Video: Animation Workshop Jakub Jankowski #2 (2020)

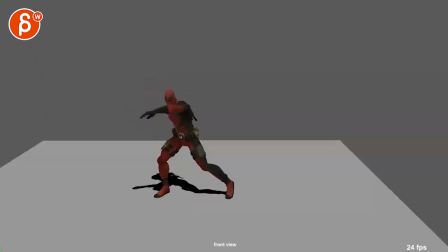3s
Alrighty, let's play this here. You got three loops. Alright, and then
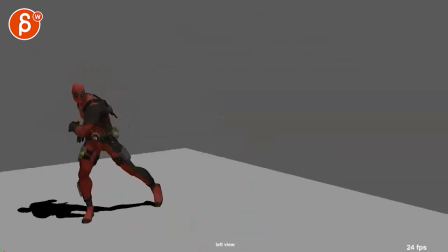15s
and
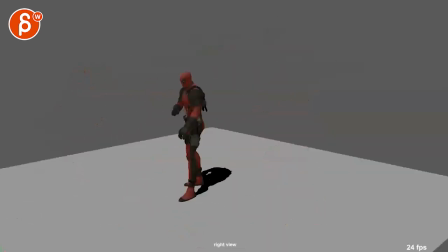18s
cool. One of your questions in email is in terms of which angle.
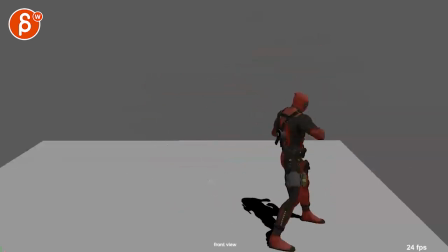25s
This one has a pretty good silhouette overall until the ends, where it's almost like you would end in something like this. Just this feels a bit weird. Might also be the camera angle and the foreshortening.
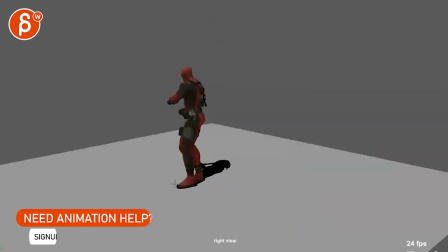42s
It's not too shabby though. Like this isn't as dynamic as even this.
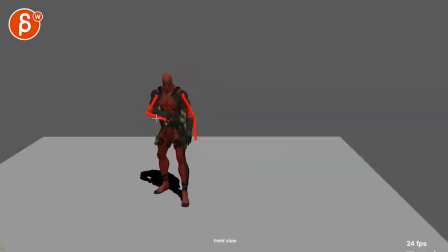48s
Even though this, I will probably bring that arm out here, maybe increase the negative space here on this one as a starting frame.
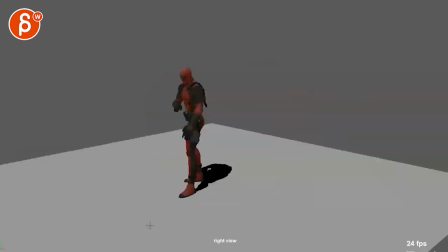56s
If you look at this one, where are we here? This just feels, it doesn't tell as much. I would also lighten up the shadow bit, so it's not like super dark and black, just like 50% between this color and this color.
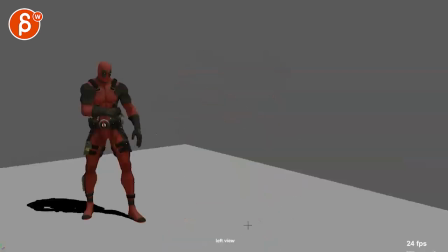73s
And then the other one, let me just see beginnings. Like this one seems cool. Even though this, I'll probably still bring it out a bit more for negative space. You don't really have a really good color silhouette, but it does kind of work, black in front of that dark red, but I'll probably bring this out a bit more.
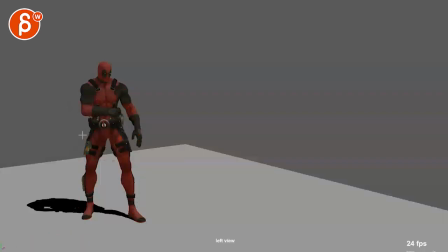91s
But at least you have a clear silhouette with the limbs here. I will probably lean him back a bit more so that you have potentially, you could even lean out, but then that way you have a bit more that kind of idea with a bit of a curve.
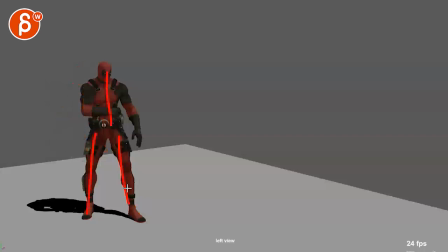107s
My horrible drawing, but that way it doesn't feel so twins. There's a slight offset with this, but I think you could push that a bit more.
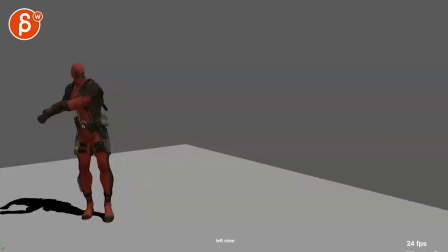115s
Now let me just see if you do this from this angle,
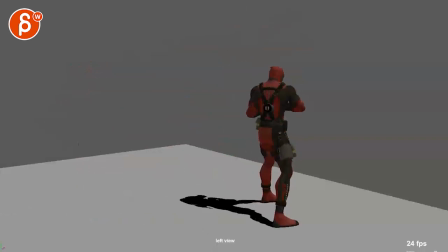122s
then with this I will probably end with something where this could be a bit further back and this leg a bit further front, and again bringing out those arms potentially a bit more. That's my fantastic drawing here.
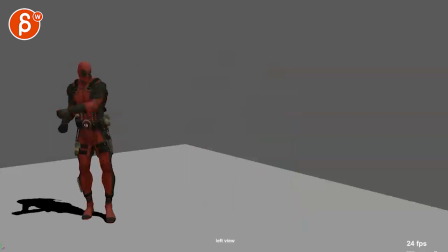135s
but I think that would be a cleaner silhouette. I think all of these ends, well, this one has a cool ending.
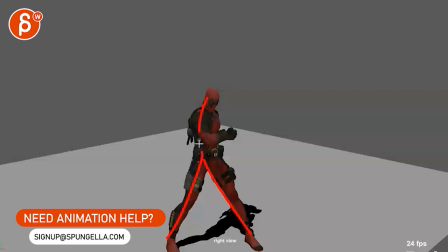141s
That's a strong triangle pose where it just feels very strong.
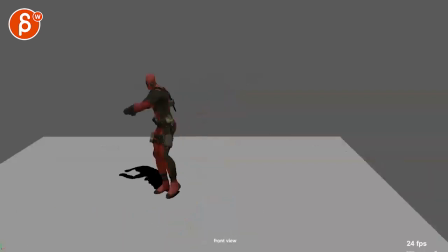146s
So it's a bit tricky, and you're asking which angle would you choose. I mean, one thing you can do is start either like this or like that.
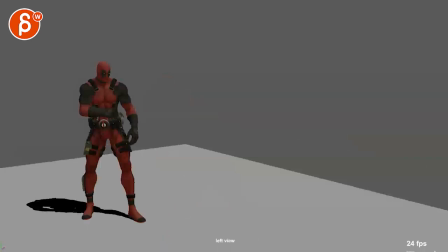157s
It's almost like you want to start with this and end with that.
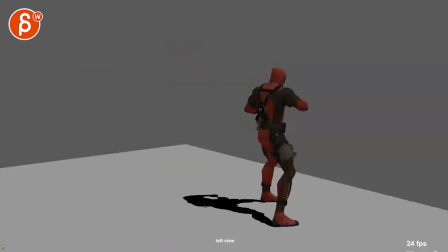162s
Like you would have to change the animation at the end when he takes that step to be a much broader step,
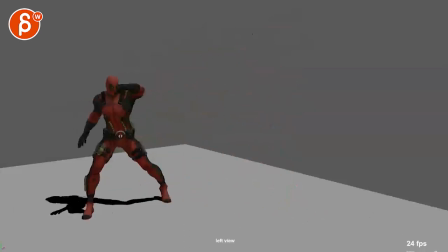168s
to be in that kind of pose, like here, where is it, there,
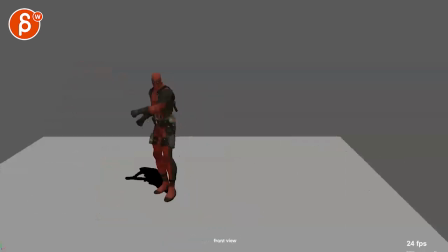175s
but camera will be behind him, if that makes sense. Now there is reference for this here, and that would be my overall point.
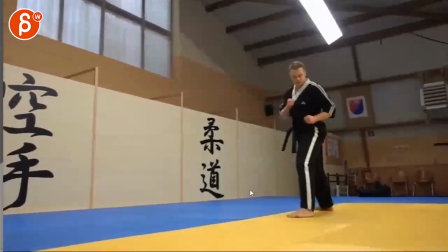183s
If you watch the reference, there's a bit of sound there. I should bring it back from the beginning.
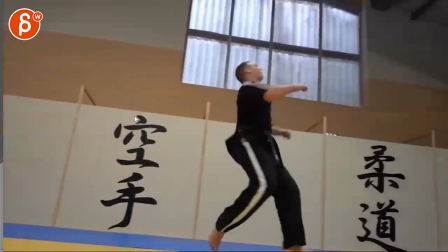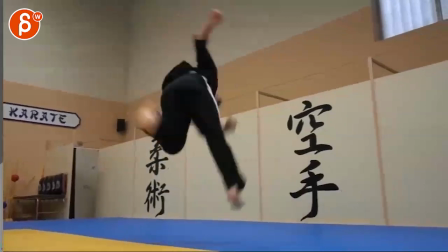196s
It's interesting, kind of like this one where he lands and has, bam,
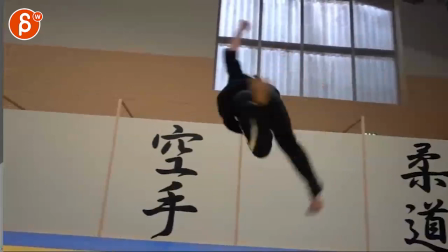200s
one more stance versus landing and one more turn like that.
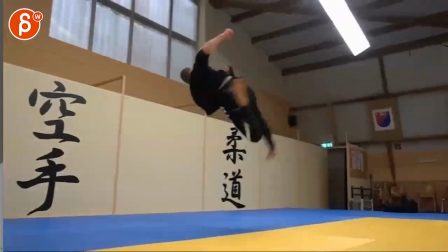206s
Feels a bit too much. And here, same thing here.
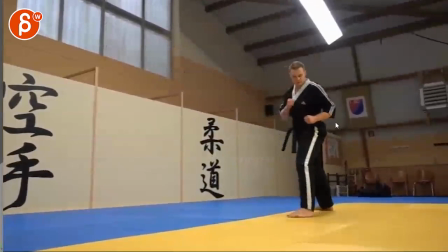211s
Even though it's cool that he's from the back and kind of looking this way, it's kind of neat.
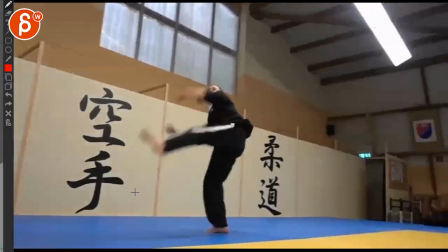216s
I will go with this. But the main thing is, like, look at how fast he is. That's a great pull, look at that.
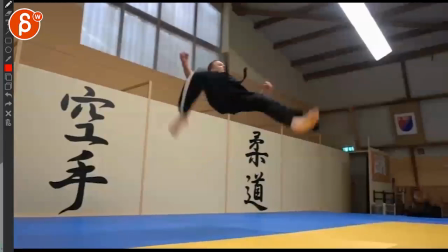222s
So cool. So fast. That section here.
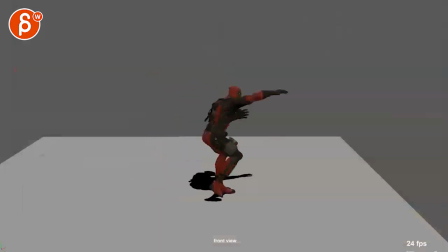229s
So my main thing is that it feels like you have the idea of he does the twist and especially then stabilizes this.
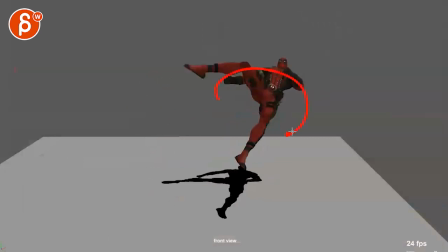237s
Like we still are up here and it's the leg that does all the turning, and then that swing is what brings him around for the landing.
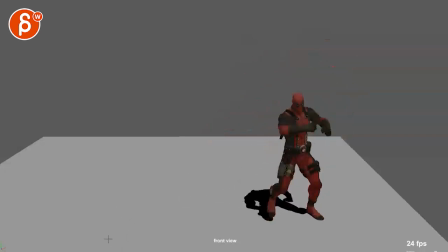248s
I think that's cool. The thing is though is that this is your initial one, right?